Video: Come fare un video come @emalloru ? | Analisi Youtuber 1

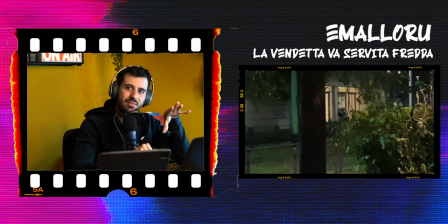495s
Ok, dieci minuti e finalmente tutti gli elementi che abbiamo già visto sono messi insieme Il travestimento, l'amico e la musica Ema sa che siamo pronti a scoprire come va a finire Ecco, vedete come l'immagine si è sgranata,
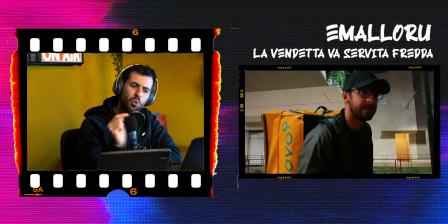512s
mossa, ma la musica è chiara e emozionante Questo funziona, dai che siamo tutti lì, prendilo
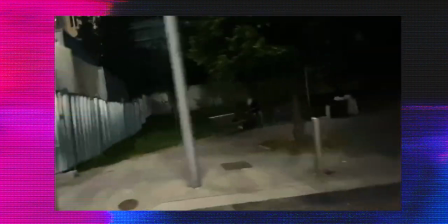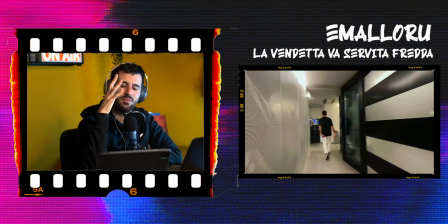525s
Ok, schermo nero, RDS What? E il nostro finale? Questa scelta di montaggio è pazzesca Qui è dove se qualcuno vi dice che è pronto in tavola Voi non lo sentite Siete dentro lo schermo
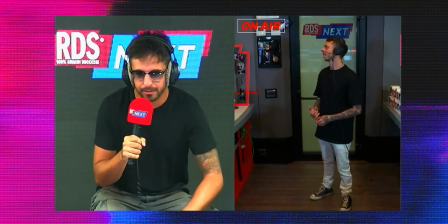540s
Questo video non poteva finire come se fossi Brumotti di Striscia la Notizia
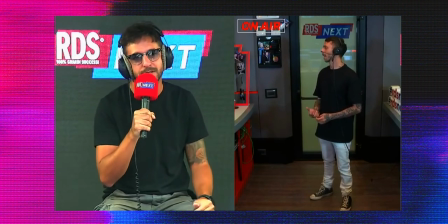544s
E non potevo fare nemmeno un'incursione come se fossi Le Iene Col faretto puntato Ed
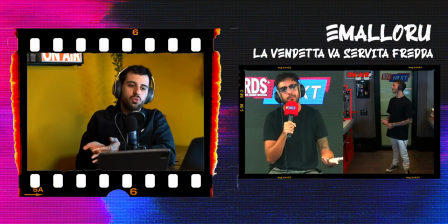549s
ecco qui Il dilemma che ha Emma Loro è quello che avremmo avuto tutti Ecco il ladro E adesso cosa faccio? Vado lì e cosa gli dico? Questa è una delle regole base dello storytelling, usare sentimenti universali, cose che provano tutti.
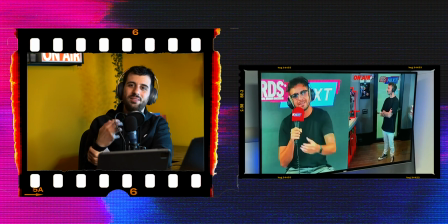565s
Qui sentiamo che il video parla a noi e parla di noi, sei anche tu lì a fare quella scelta.
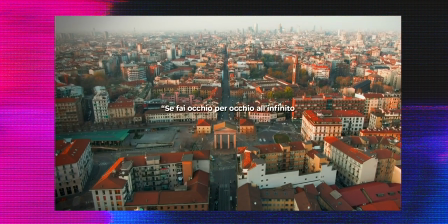572s Fai occhio per occhio all'infinito e il mondo prima o poi diventa cerco.
Bravissimo. Bene, siamo giunti alla fine di questo primo episodio, spero che questo format di analisi vi sia piaciuto. questo ripeto che per me e per un altro milioncino di persone è stato uno dei migliori video del 2020 non vedo l'ora di scoprire quale sarà il migliore del 2021 magari date un occhio ai
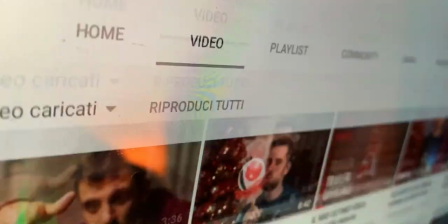598s
miei listo che non si sa mai no? ma soprattutto commentate per farmi sapere di quale creator vorreste vedere un'analisi così con i dietro le quinte peace e alla prossima